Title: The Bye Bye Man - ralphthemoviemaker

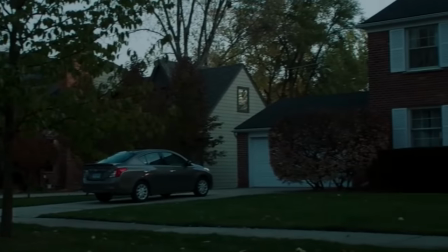The first scene of the movie. So a good horror movie always sets the tone with the first scene of the film.
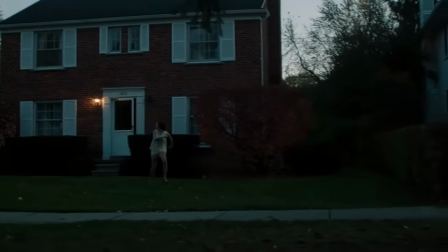They usually try to do something creative with it, build up this layer of mystery, you know? Who's on the phone?
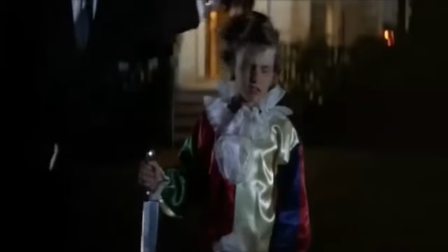Whose perspective are we following here? What is she running away from? Some great examples are, of course, Halloween, It Follows, Scream.
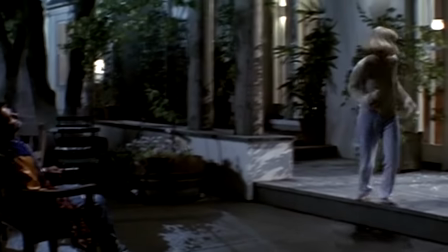They do a great job setting the tone for the whole movie. In many ways, these little sequences are better than the actual movie.
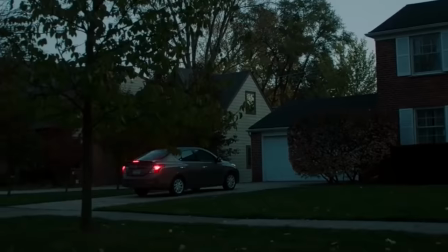It's just this nice little creepy short that makes you go, oh man, I wonder what's gonna happen next.
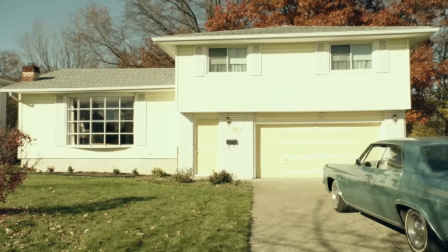The Bye Bye Man tries to do this and, well, oh god. Oh my god, this is so overexposed. So for those of you who don't know what overexposed means, basically underexposed is this. You can't see shit. But overexposed is this, where the image is so bright you can't make out anything.
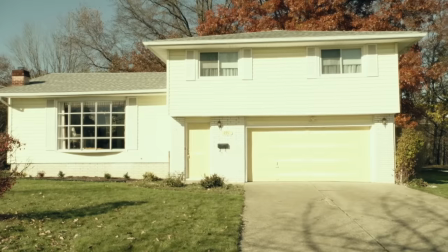The house in this film is overexposed. Here's what makes this scene so cool. Is that it's all one take. This whole sequence goes on in one take. Isn't that amazing? Nope. You need to make a good scene that's one take. You can't just have this bad, poorly made scene and go, let's do it in one take and it will be cool.
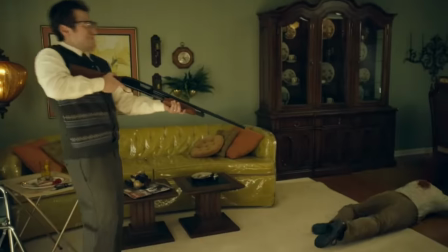Because it just comes out like shit. Having one take isn't cool.
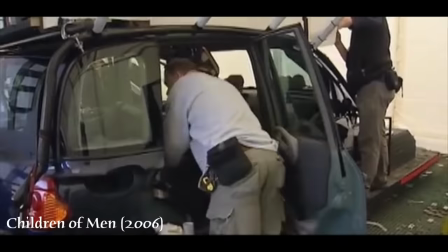Having one take where everything pretty much goes off perfectly is cool. And to do that, you need a lot of money and a lot of time and a lot of really talented people.
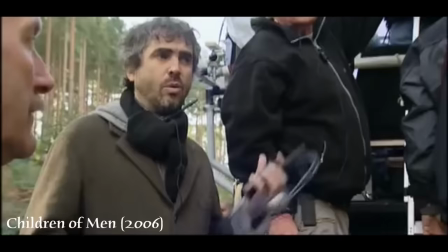These scenes are all incredibly choreographed.
What we should do first is do a mock-up of the camera move very quickly. Yep. So we start rehearsing and we know where to go.
None of which this film has.
And the Bye Bye Man will know what scares you. And he will make you see it. And that's even worse. It's not just like, oh, the car's gonna hit me. What's really gonna scare you personally?
Would this scene have been better if it wasn't one take?
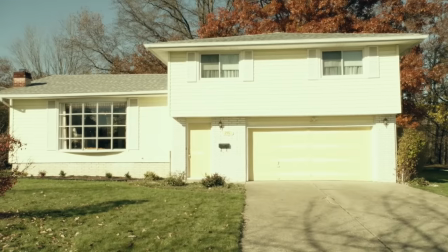Probably. We would have had a nice exposed shot of this house. We could have gotten better takes from the actors.
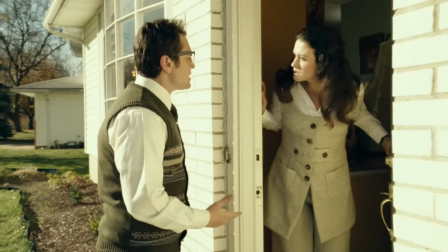Open up! Did you tell anyone? Did I? What? About the name, the name.
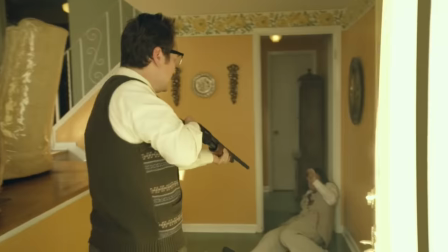We could have cut away from the violence instead of showing it in its unrealistic, you know, CGI blood.
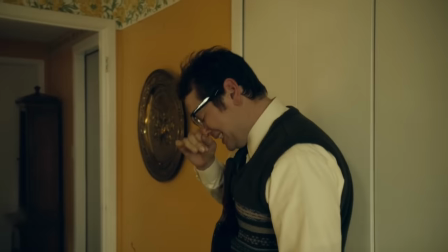The acting is so bad, and there's no tone.
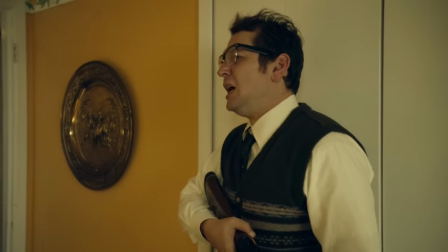Is this supposed to be scary? Is this supposed to be funny?
Rick! The name!
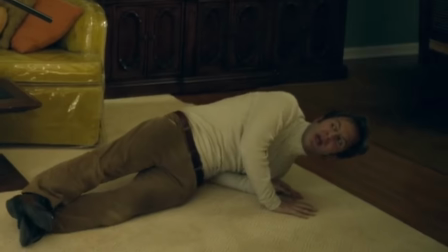Did you tell anyone? Anyone? Please, please.
The whole scene, too, it feels like everyone is just waiting for their cue.
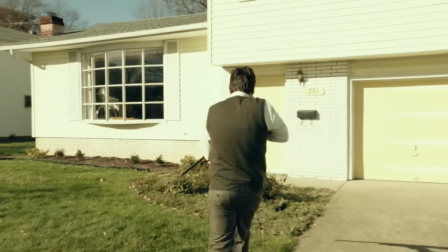There's no rhythm or smoothness to it. He, like, holds at the door for 2 seconds just because they're trying to get, like, the squib ready.
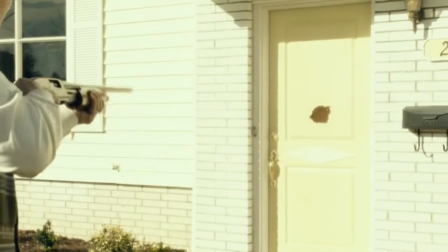I think they only did one take of this, honestly. They were like, okay, we're gonna blow up this door.
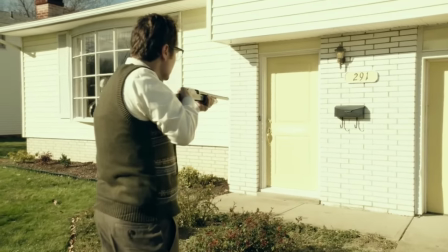This is the only door we have, so you better get it right in the first try, otherwise, we're fucked.
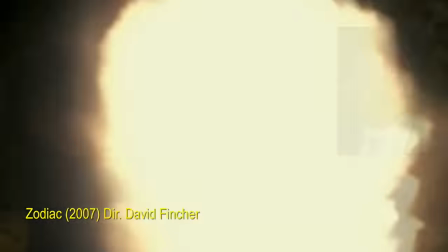I don't hate CGI blood because certain directors make it look good, but most movies,
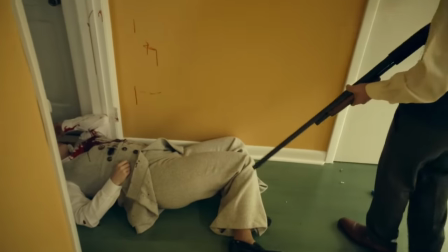it looks like there's that blood splatter on the wall that wasn't there, like, before.
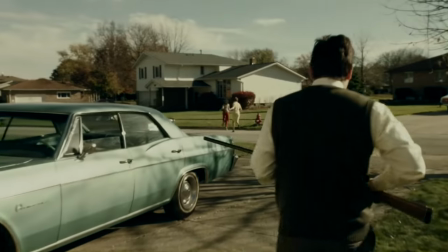You couldn't even color correct the movie to make it look creepy. Like, make the blacks darker.
I'm scared of heights, which is to say falling. Okay. I'm scared of terrible things happening.
Well, the second scene of the movie. So after that horrible sequence, we get a train, and it says the Bye Bye Man.
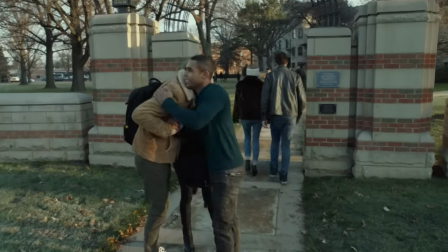This train has nothing to do with anything. And then we get our 3 college kids. These are our main characters.
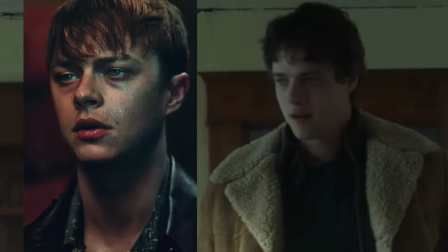Token black guy, Dane DeHaan. Oh, that's not Dane DeHaan. I couldn't tell. And a girl who clearly isn't British.
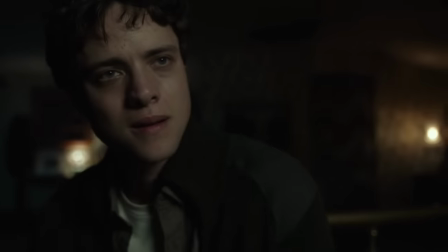Tonight, you thought the house was empty when we were here. You went away, Elliot.
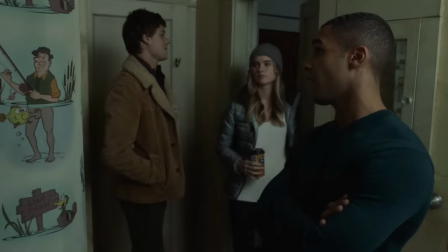That doesn't sound like a British person trying to do an American accent at all.
I've definitely seen bigger.
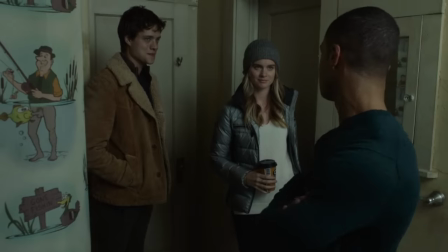See? I can't believe they gave her lines to say. How did she get hired?
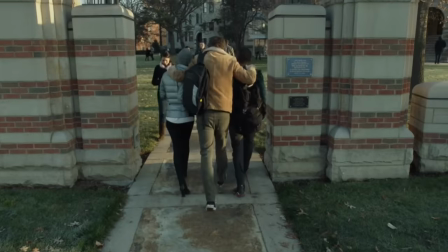Oh, listen to this ADR too.
It's only 20 minutes. This is the first time he's rented the place. The guy says it's fantastic.
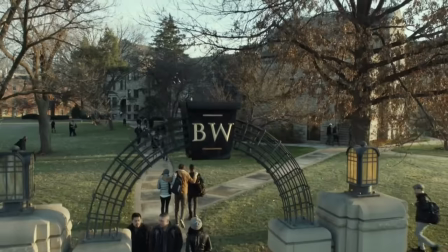What else would he say? It's a doghouse? John, I'm trying to convince her. Let's go. Come on, man. Work with me.
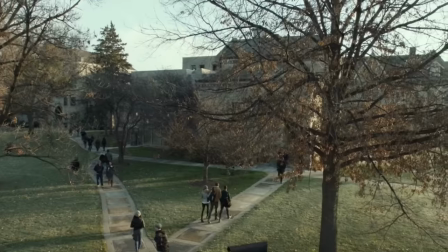Wow, they crammed in so much exposition? That's quite impressive, actually. So here's a question.
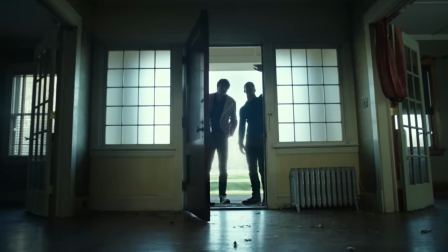Why didn't the movie start here? I mean, they're in the house, we're introduced to the 3 of them.